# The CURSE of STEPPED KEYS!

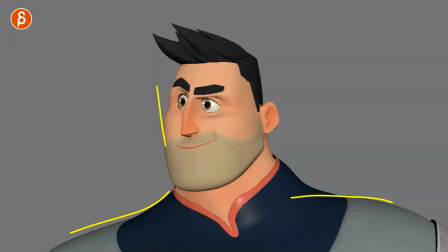so if i do this in a very rough way and i put on onion skinning now when the character reacts you can see that change
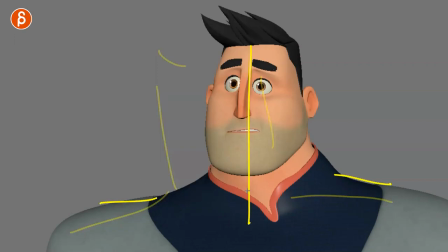here we're higher we're straighter obviously the you know the eyes are different but there's more like thinking about something or listening to something it's not the focus look over there then after this after this height and this position
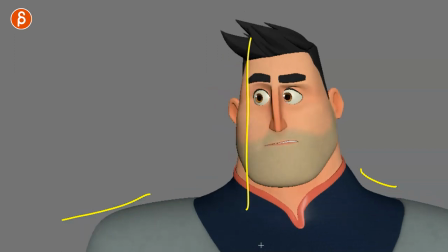the character will go down shoulders lower head tilt still slightly tilted towards where it's interested the eyes are still looking where the original focus is but not as alert and this is why we're lower with the roof are we also moving to
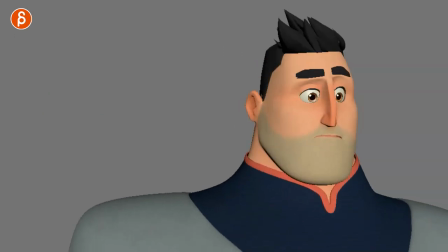the right to this other point then we get to the moment of oh what is this thinking about it you don't have to do too much here which is to me it's mostly about this so then i will concentrate the keys on what the face is doing thought process you know eye darts
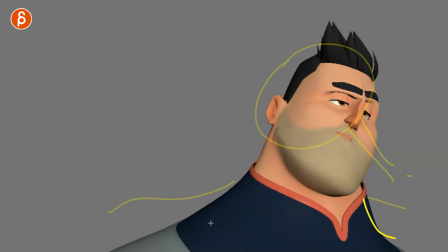processing things and then the bigger reaction of oh not interested really slumping the shoulders and leaning him over there now you could lean the character over there or over there i have him to the right because that new interest is boring it's also not a threat it's nothing dangerous you can lean towards
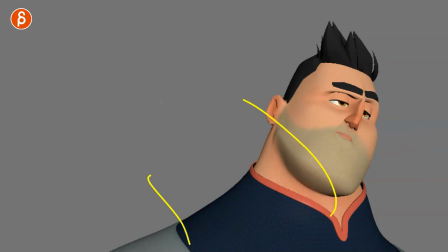something that is safe now it's also totally fine to have him lean the other way because this is not interesting so he backs away disengages from this so you can totally have the character lean this way now if this was a dangerous thing right if you look at this and realize oh that's
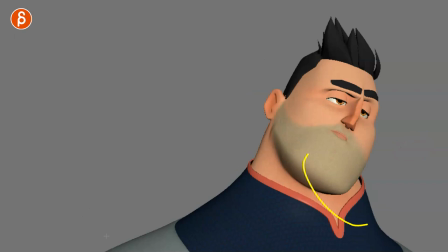not a good idea and you have a reaction at the end not this i would have the character take a step back over here with maybe you know a bigger shock reaction or
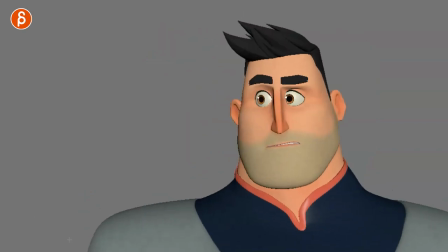something that being said even though i like this more there's more information timing's better it tells the full story in
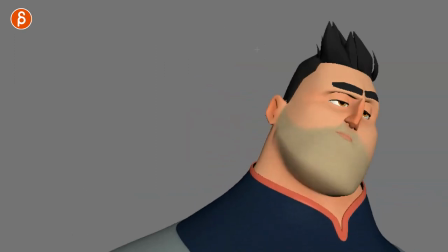terms of what the character is thinking and processing and all that good stuff that i love to see when you spline this it's still not great it's better
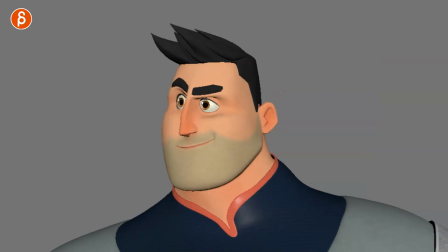it gives me a better idea but you can still see that little move back here that's your spline bump again then over there you hit
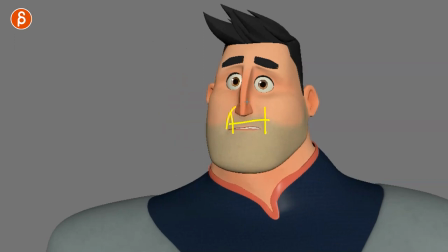that pose but because i have key and then the same key it's going to have a bump again so you're gonna overshoot over here and then come back
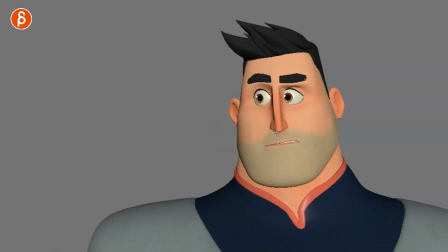to the same spot over there same thing here you can feel that if i track the nose you can see how everything's kind of bumpy
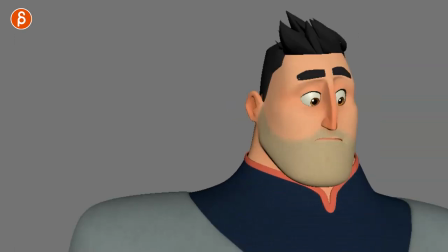overshoots and comes back these are all the typical spline bumps and especially since i have no extra breakdowns for the shoulders they're already going fairly early up and down into that at the same time i don't mind too much because if i see this again i can see past the spline bumps i can see past all those hurdles but it gives me a bigger picture or the full picture of what the character is going through and why they're going from this to this.
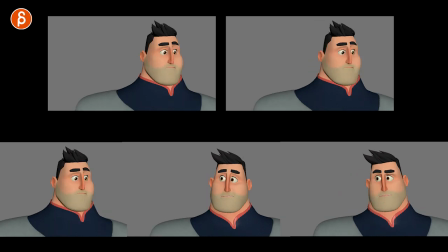The other thing too is if you compare all of these besides seeing the difference you can see how the shot has gotten longer.
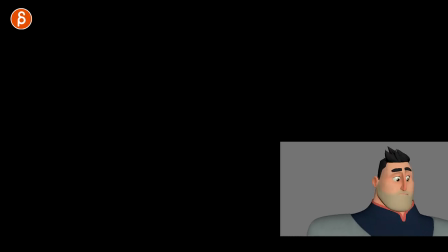At the very end the last version is 115 frames whereas if you go with the first version
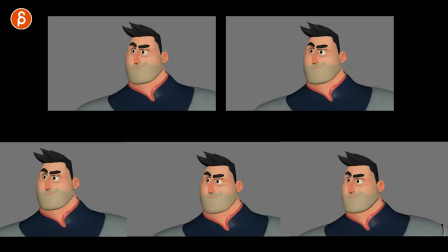it was 63 frames but even then I was super generous This would probably be maybe 40 frames, 50 frames. So not only do you want to have more information, but the thing is it will also tell you how long the shot really needs to be because that's the other pitfall for stepped animation. If you don't have enough breakdowns and information there, it's going to be, you know, a character sitting, standing, or standing, sitting, or looking to the left or right, whatever you have. That's such a massive change in terms of posing, especially if someone is sitting and standing or standing and seeing whatever, like a bigger mechanics move that they think, oh, that's going to be okay. Maybe a couple breakdowns by and I'm done. they realize I don't have time to put in all those breakdowns, the shot is too short. Now, if you continue and you have, you know, week one, two, three, let's say in a school environment and you're in like week two and a half, you're still struggling and at the end you realize this is not working, I need to make the shot longer and add more breakdowns, more in-betweens and flesh this out, you only have a couple of days left to finish the assignment, this is not going to work.